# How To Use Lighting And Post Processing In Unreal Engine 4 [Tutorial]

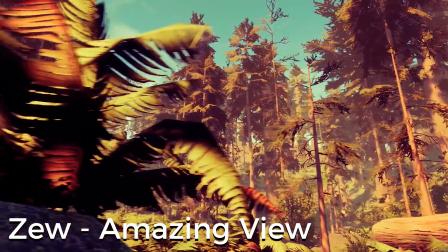0s
Hey everyone, today I'm going to go through how I achieve certain lighting and post-processing effects inside of Unreal Engine 4.
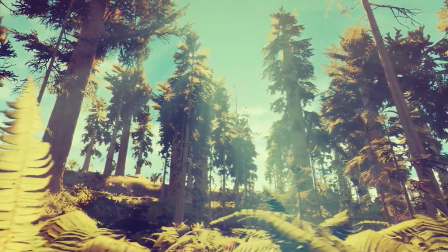6s
I've been asked this question so many times, so I thought I would address it in a video.
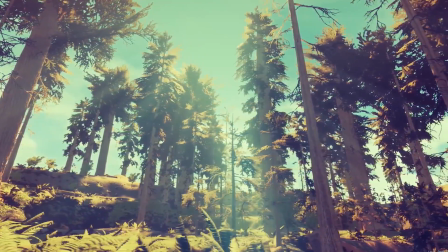11s
We're going to go through how I created the environment in the background and achieve the lighting and post-processing effects.
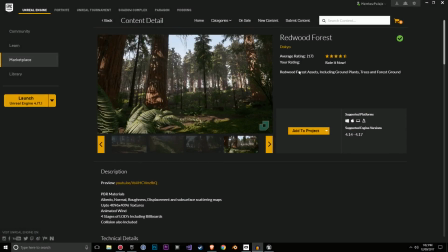22s
If you're wondering where the environment came from, I got it from this Redwood Forest pack.
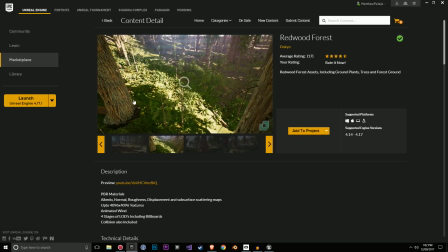27s
It was on sale at the time. It's a pretty good pack. It comes with a lot of foliage, and that's the environment pack that I'm using for this.
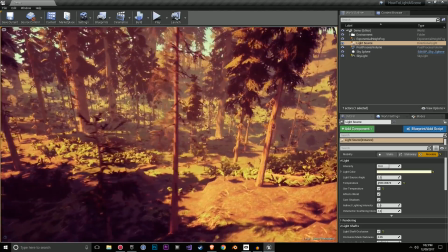34s
I took one of the demo scenes and I put a bunch of lighting and post-processing in.
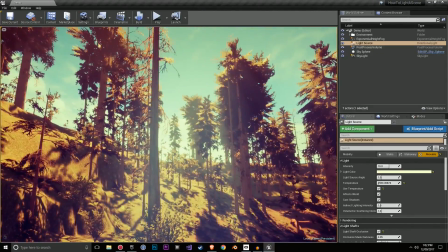39s
I'm going to break down everything now for you and go over the really core things that I believe are important to this environment.
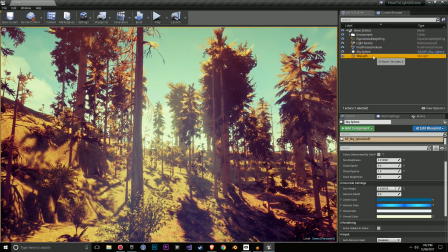48s
First of all, you'll notice that there are these components over here. These are some of the most important ones, in my opinion, for lighting.
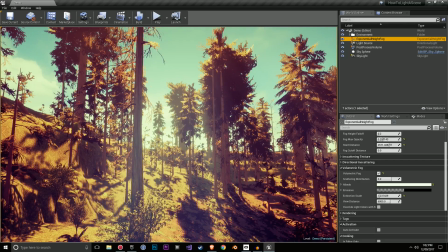55s
Of course, it can change depending on the environment. For example, there's atmospheric fog, as well as exponential height fog. And there's reflection probes and all other types of things. But for an environment like this, I really like these.
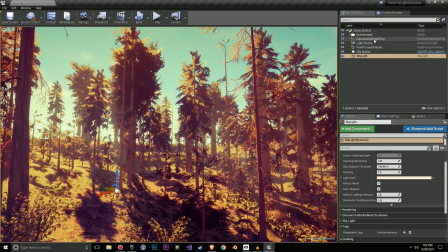69s
And overall, I pretty much always use these combined.
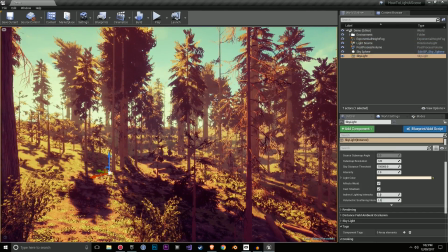75s
And some scenes I might have reflection probes and other things happening, but overall these are five fundamental things that we're going to go through.
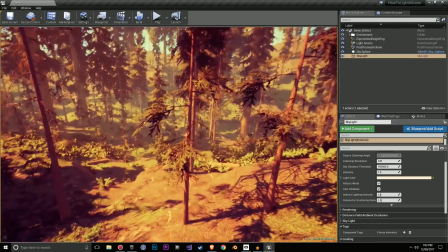82s
The first thing I'm going to do is actually disable these effects and show you what the scene looks like without them.
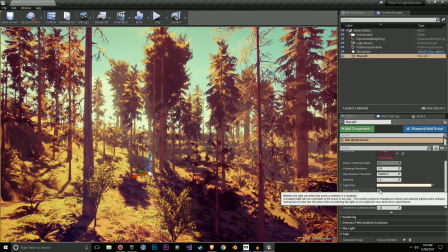87s
So let's turn off the skylight, the sky sphere.
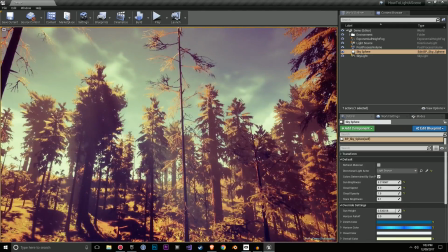92s
I'm going to reset it back to what it was originally. The post-processing, I'm going to disable this.
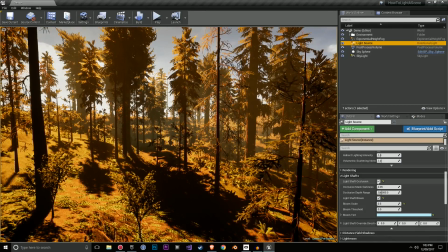101s
The light source, I'm going to get rid of the occlusion, and the exponential height fog, I'm just going to hide this for now.
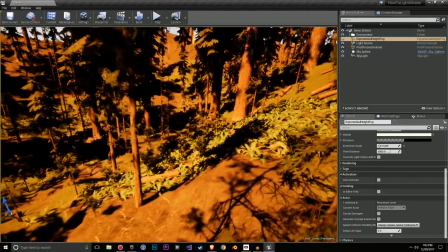110s
So pretty much this is what the scene originally looked like. Quite dark, it's hard to see things, it looks very red.
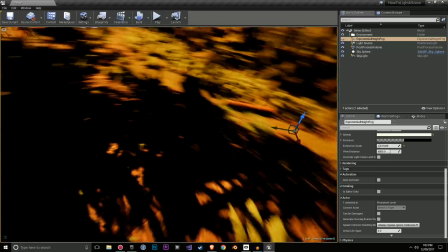119s
The shadows are very harsh, you can't see the details in here, there's no real ambient light.
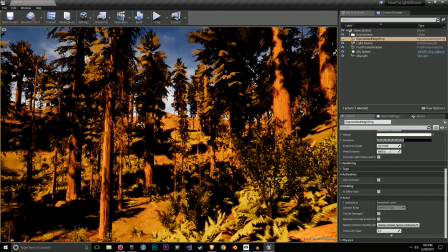125s
It's okay, but it doesn't look great.
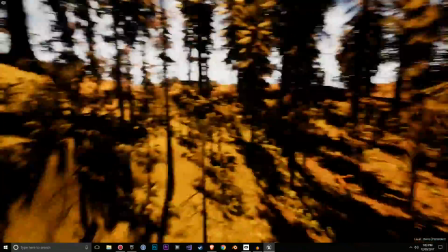127s
There's a lot we can do here, and one of the first things we're going to cover is the light source itself.
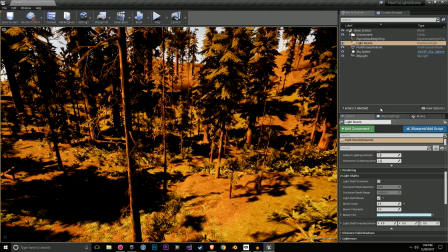135s
So the light source is really important. There are a lot of things you can do with it.
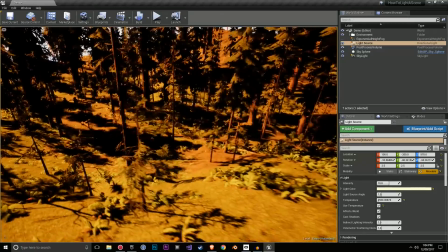139s
One of the main things you want to focus on initially, apart from how intense you want the light to be and affect your scene,
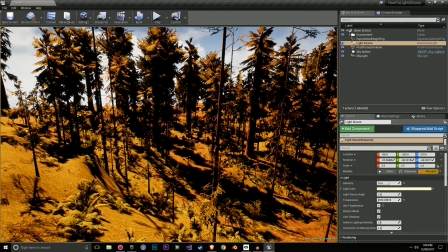146s
which is usually something I come back to, you want to focus on the actual rotation of it itself and where are the shadows coming from.
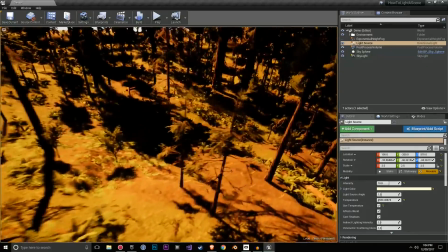154s
I already planned a good direction for the shadows based off the types of camera angles I'm going to use.
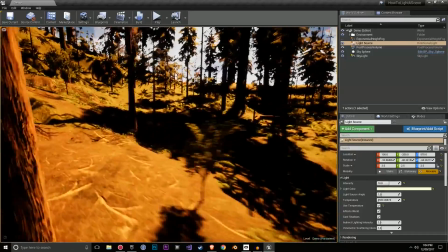161s
But in a game in general, you are really focusing on, can the player clearly see everything that you want them to see?
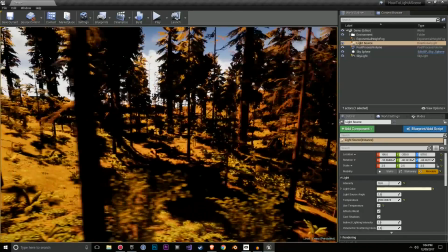168s
And are you covering up any focal points? So first of all, I like to mess around with the shadows.
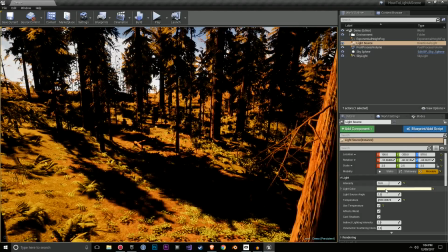175s
After that, the light color can be very important. I have mine slightly in the yellow.
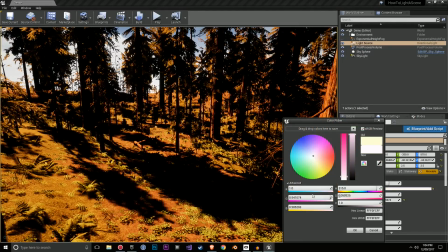180s
I'll take it back to white, put it back on the yellow.
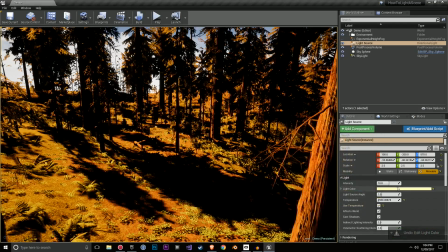184s
It affects the world and it gives it a bit of a different color. And you'll see this a lot more once we get the skylight back in. So let's go back to the skylight over here. This is a really amazing component.
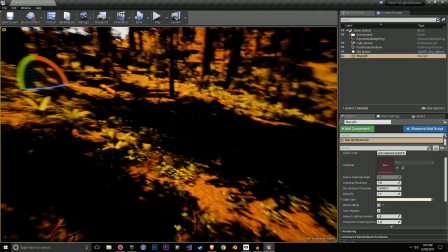198s
And if you have a look in these very dark areas, I'm going to enable the skylight.
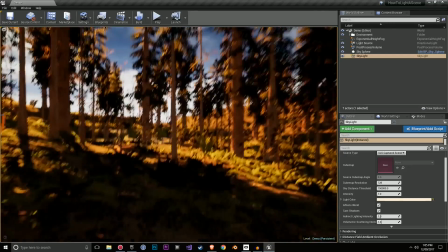206s
And it's allowing us to see in these areas here. It's no longer completely dark.
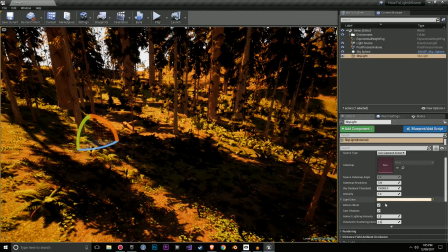211s
It lights up the world a little bit.
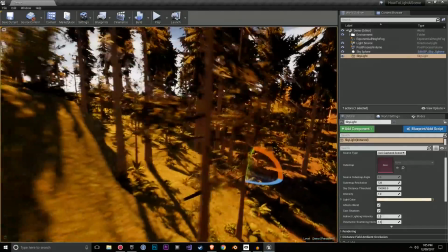215s
And this usually is the thing that makes a dramatic difference in the scene in terms of visibility,
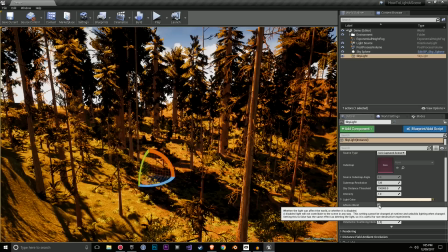221s
being able to see things, and the overall look and feel of the scene, as you can see here. So the skylight is a very important component.
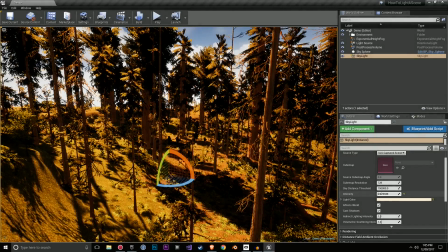228s
You can mess around with the intensity. I personally usually keep it around 1. And you can also change the color. I will show you in a little bit what the light color does itself. Generally, when I'm doing these environments, it's not just one effect that makes everything look great.
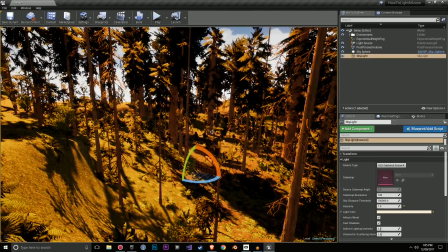245s
It's a combination of doing everything in a very subtle way.